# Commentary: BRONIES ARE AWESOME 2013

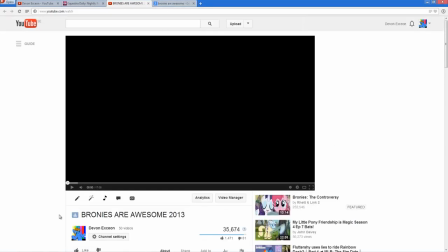251s
But nonetheless, it got finished, and here it is. And it spawned a whole series of inspirational videos called Bronies Are Awesome. I wouldn't say I was first with the Bronies Are Awesome, but it was certainly the first one to become successful.
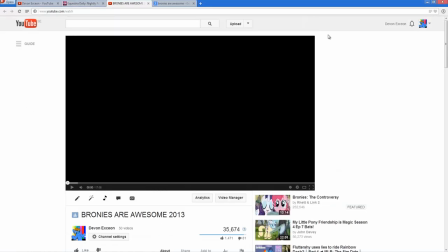267s
And now I've spawned several Bronies Are Awesome, and a lot of the guys are saying that they're inspired by me, which is just fucking great.
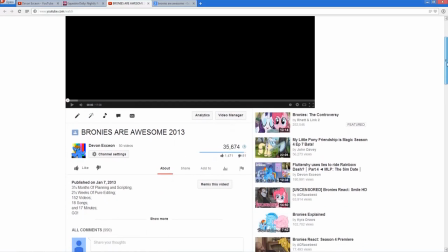276s
But as you can see it was a lot of work and that's the reason I'm not making a Bronies Are Awesome 2014, because oh my god, I just can't be bothered.
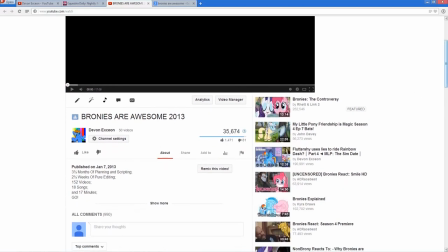284s
It was just so much fucking work, I don't want to do that again, it's certainly not on the holidays. And IB in the second year is turning out to be a hell of a bitch, so I just don't have time, I'm sorry.
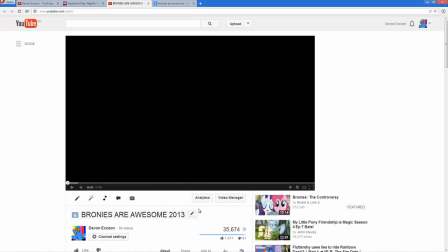295s
But I guess that's the background out of the way. It was a big step in my channel of me becoming where I am today. If you like this type of video of me talking, I could make another video where I go through the entire history of how my channel became the way it is today.
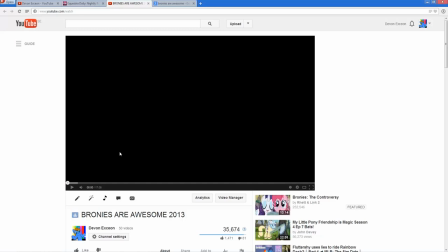312s
And if you would like that, let me know. But nonetheless, we're here and let's start watching it.
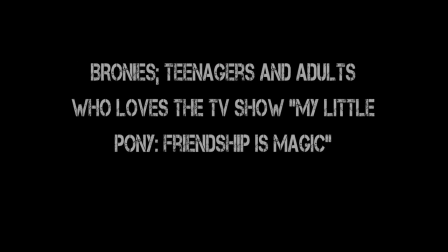322s
Yeah, so yeah, here's the commentary starting. I had to add a bit of a definition there, and as I said,
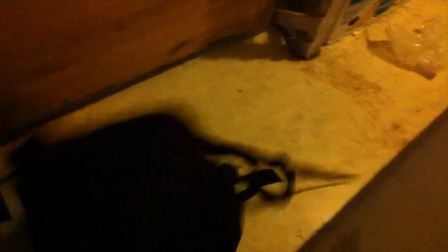327s
this is directed towards people who don't know what bronies are and I wanted to have some live footage oh
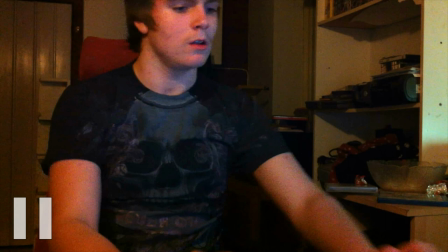333s
god oh god oh look at that fucking oh my god it looks like I have the Grand Canyon between my
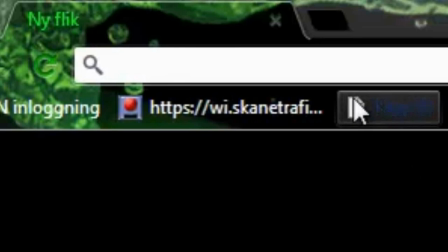339s
two front teeth Jesus Christ and
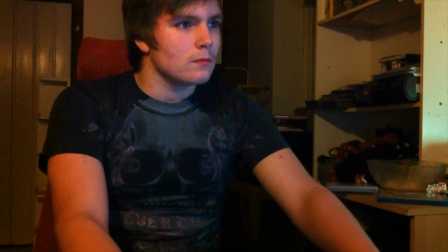344s
basically I wanted to show that it's a person who comes across bronies and decides to check it out.
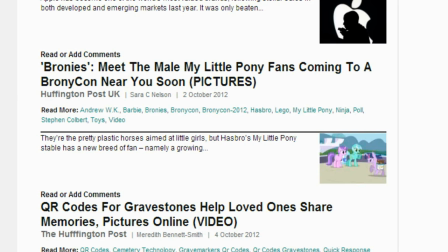356s
And you know, at first he scoffs and is all like, yeah, right.
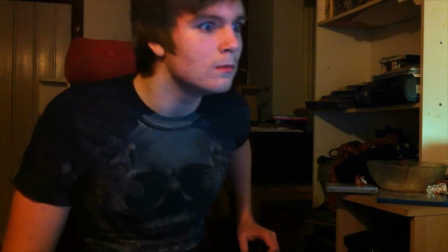362s
He has his prejudices, they're gay, and then he sees, holy shit, the majority are heterosexual.
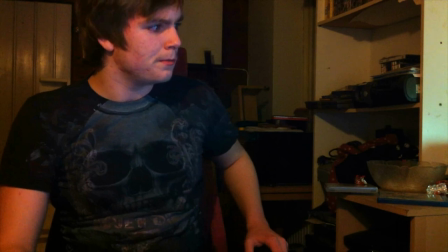371s
And he's like, what? So now he's having the thoughts that, hmm,
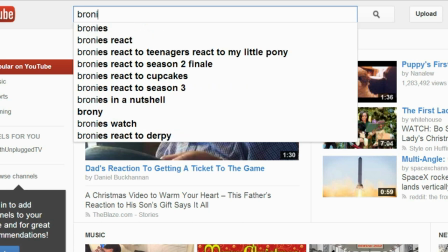376s
they must be watching it for a reason and so he said to check it out and he is the slowest typer in the universe and
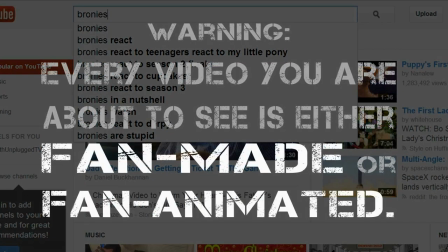386s
oh sorry about this yeah
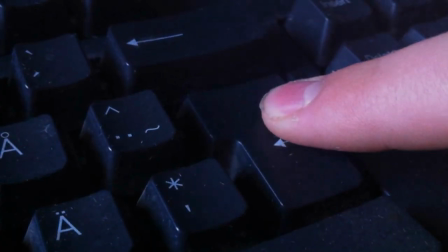390s
I did not very well it was my first After Effects video oh god that's a
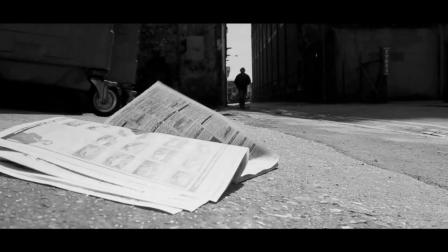395s
dirty keyboard it was my first After Effects video ever so and a lot of
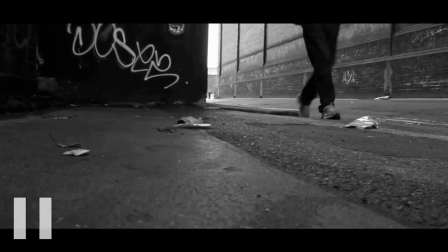401s
you wanted me to ask me why didn't start the video with a bang like a boom
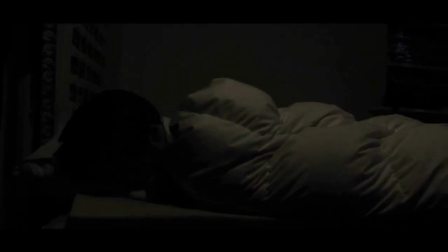407s
bronies but instead starting it slowly like this it's because the first video of
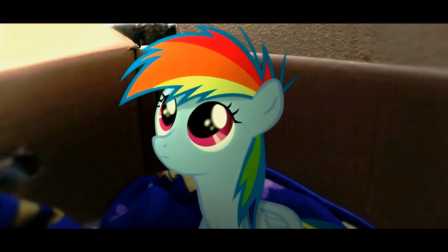413s
yeah listen to this yeah I wanted that video
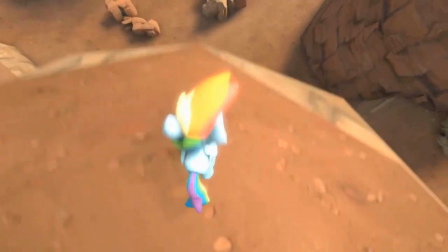419s
to reflect the brony in the beginning that he it
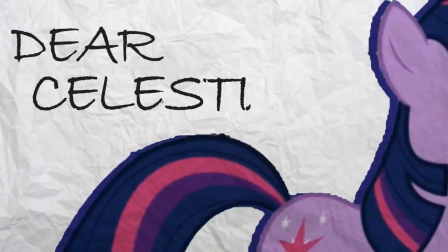424s
came in with his prejudices but what he found would you know forever change
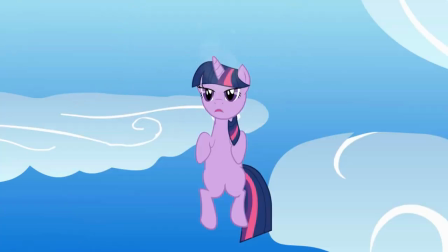428s
him and that's the beginning I wanted because that reflected his change so
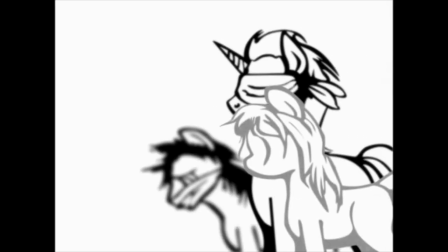433s
then in the beginning we have a bunch of beautiful full videos that have taken a lot of
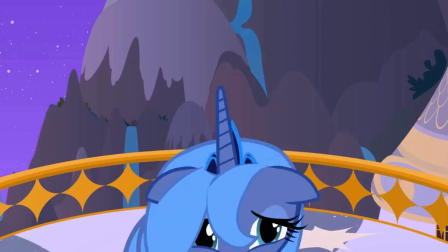438s
work to just demonstrate the beauty of it all.
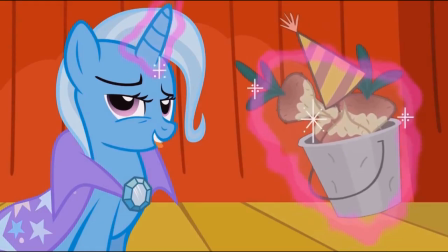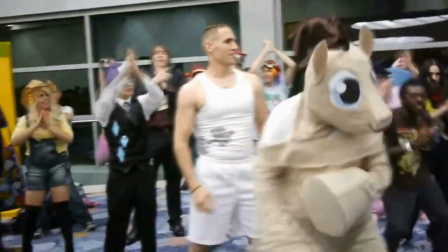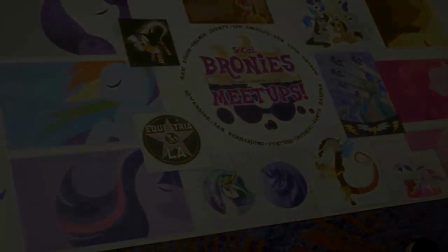453s
And then a bit of real life footage to show that Bronies hang out together.
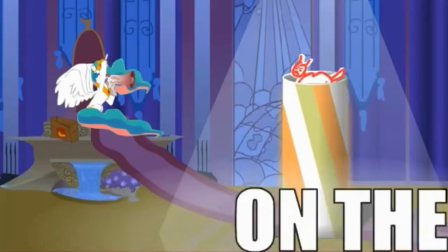459s
And then for the people with short attention span, I needed the funny videos also quite early on, so this is where they come in.
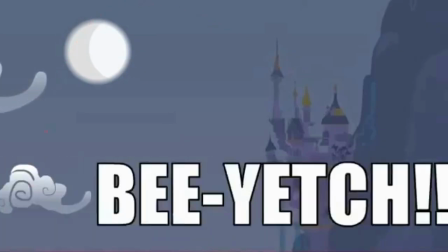467s
Oh man, I love that sync. This is an awesome tune.
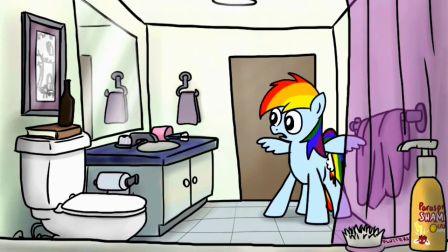474s
I consider it a brony song because it's about Cooper being a brony so not made by a brony but brony themed
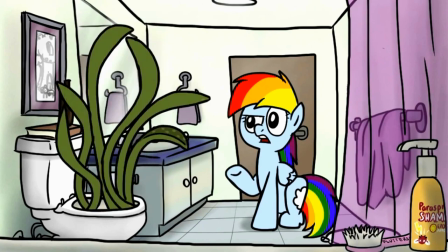483s
also I don't know what they're called I forgot but these these guys the animators
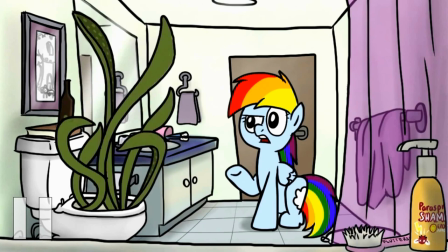488s
they weren't really that big at the time so I thought I really wanted to I really wanted
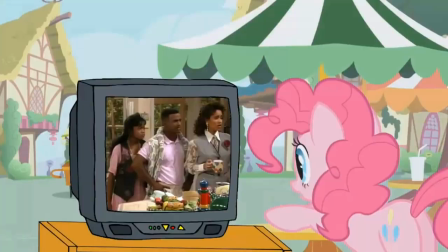494s
to give them a special shout out yeah